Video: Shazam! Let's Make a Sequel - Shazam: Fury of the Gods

It did make it a little complicated, though, in that it was so easy with the other characters to just swap them out. you
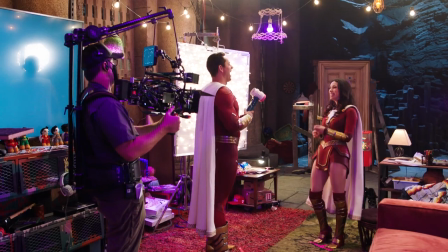(8:14)
know like okay now we have the other person but whenever she changes she has to go away
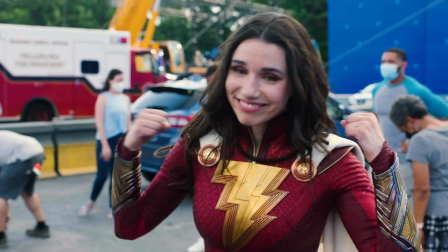(8:19)
and put on the whole suit and put on new makeup and everything what's
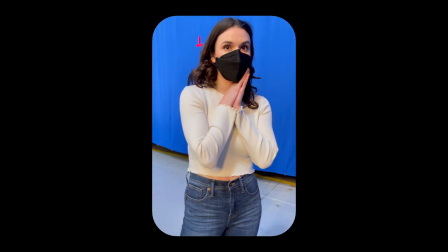(8:25)
it like playing the superhero this time around well it feels very
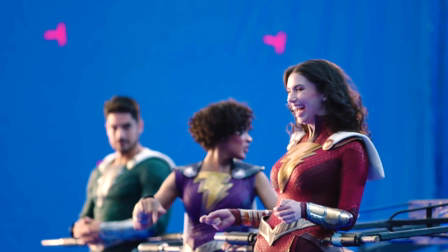(8:30)
super what can i say it was exciting for me because it's my first time stepping
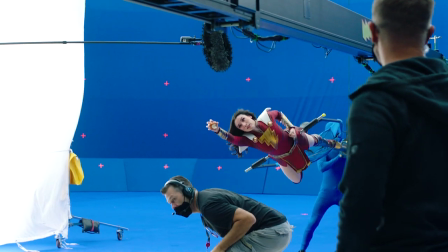(8:36)
into the suit and them designing something new with me in mind such
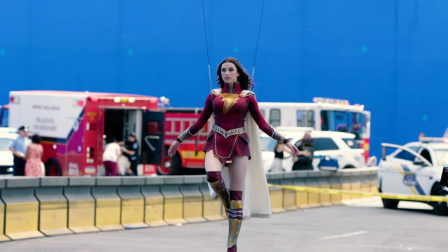(8:41)
a beautiful was done with the collar, and it's very elegant. And I love it.
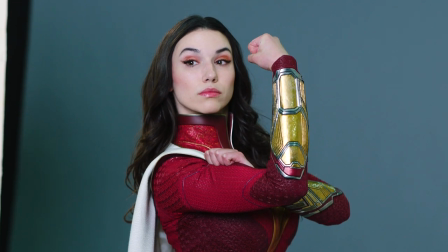(8:47)
Oh, my gosh, it's so cool. Did they put, like, a cooling system in there? No. So, um, thankfully, I have the skirt.
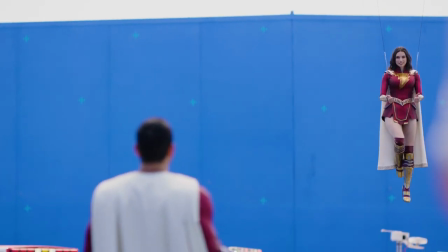(9:01)
And if it wasn't for the fact that we're super, sweat would be fine.
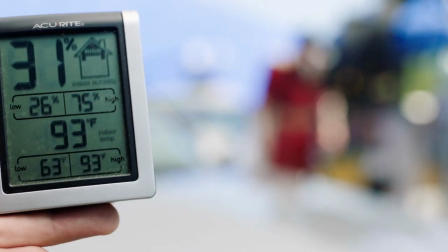(9:06)
But when you're in Georgia, in extreme heat, you do work up a sweat.
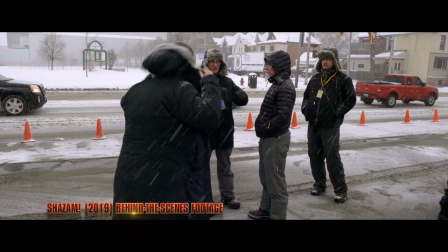(9:12)
It was funny because the first movie we shot in Toronto in the middle of winter, and it was so cold.
Shazam 2 is going to be in the Bahamas, guys.
We were sort of joking about, well, Shazam 2, we shoot in, like, the Bahamas or something. And what happened was we shot it in Atlanta in the middle of summer, and it was so hot.
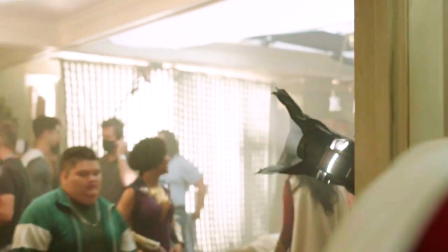(9:32)
So everyone was sweating in their superhero suits. Hot. We have, like, portable air conditioning units that are everywhere, thank God.
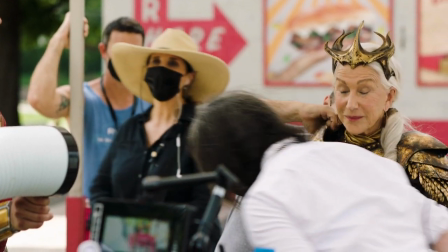(9:40) I'm gonna go stand in front of the air canister again.
The problem is everybody else is always really, really hot because of their sleeves.
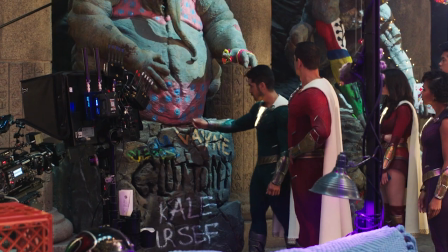(9:48)
And I'm like, is it that bad? You're supposed to complain about your superhero suit in superhero movies. You're supposed to be like, oh, man, I can't pee in this thing. I can't, you know, but I can pee on my own. And I have. I don't need four people coming to the bathroom with me, like may or may not have happened on the previous movie.
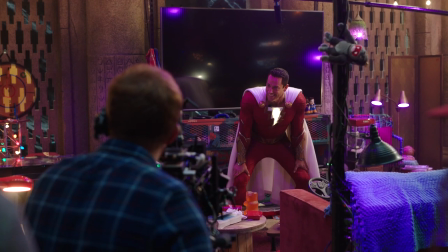(10:04)
Okay.
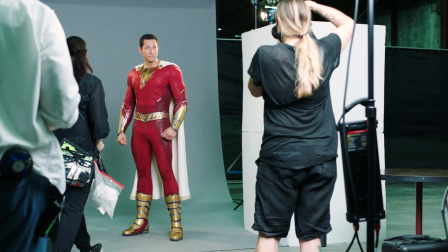(10:09)
It was really nice to revisit the suit and make some upgrades because it wasn't quite detailed enough in the first one.
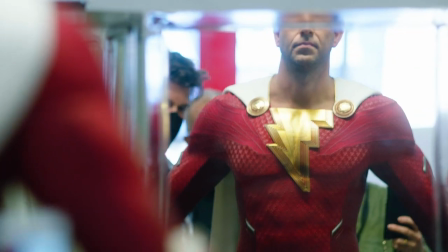(10:16)
And we've been able to go back and actually do some things that weren't possible. For example, the design of the boots. This was sort of the design I always had in mind. And we tried to do something like it in the first one, but they fell apart on the first day. And we had to quickly, like, just design something new, something that would keep together.
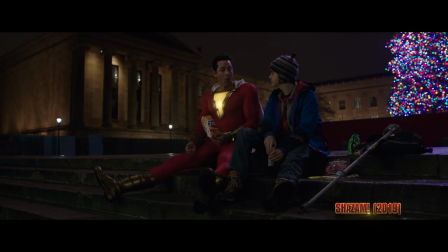(10:36) Want to head home? Looking like this?
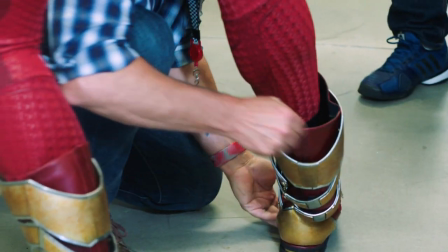(10:39)
But now that we had more experience and more time, we were able to build the boots of my dreams.
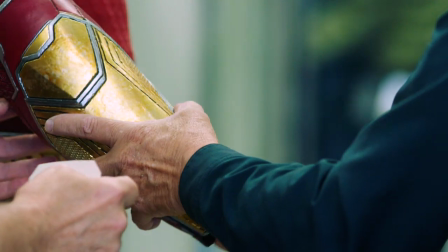(10:49)
Any time you're doing a costume again, it's about developing the aesthetic, changing it enough so that it's interesting.
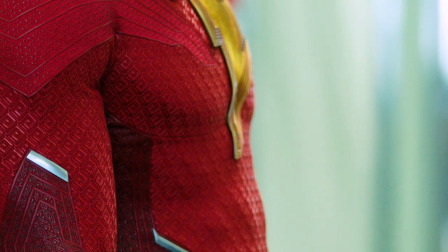(10:56)
Some of it was intensifying the colors of the costumes and intensifying
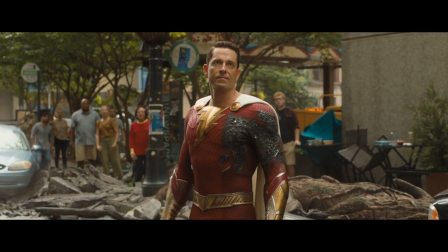(11:01)
the print and the gloss so that the camera could pick up on the details of the suit. It feels like it's definitely more a part of the greater world. The first suits were awesome. There were some things here and there. Like, as you might be noticing, this is an interesting little tidbit.
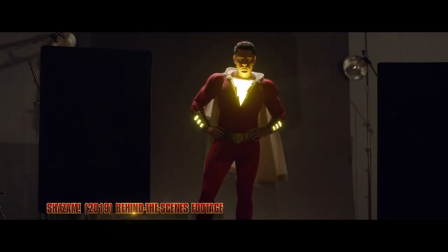(11:18)
This, which lights up, this magnetizes it to here. But this practical light was built into the suit, and that meant there was like a bunch of wiring that went through the suit, and that was not an easy thing to keep working all the time.
Three, two, one, go!
So now, if we want practical light, we just magnetize these on, and then, you know, computer graphics, and there you go.
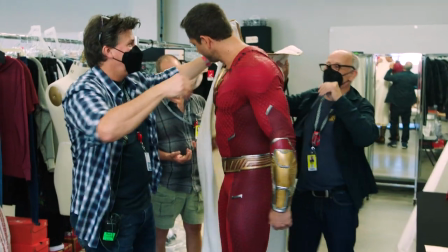(11:40)
So what else have we learned, fam? We extended the capes a bit.
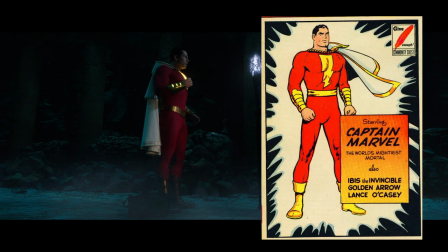(11:45)
The first one, we sort of referenced the old-school comics from the 40s, where he had a really short cape. But it felt like we needed something a little bit more modern this time, so we extended it a bit.
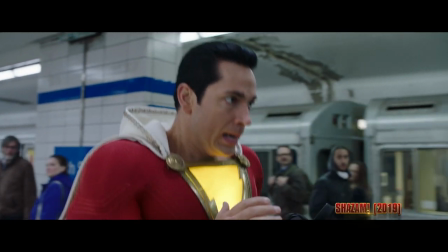(11:55)
And also just switched things up. Like, in the first movie, he had a hood on his cape, which was from one version of the comic book. And this time, it felt like, well, we already did that. So why not try something new?
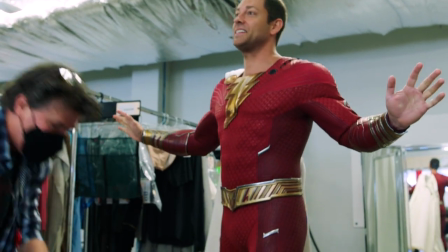(12:09) See, better to test this out now, guys.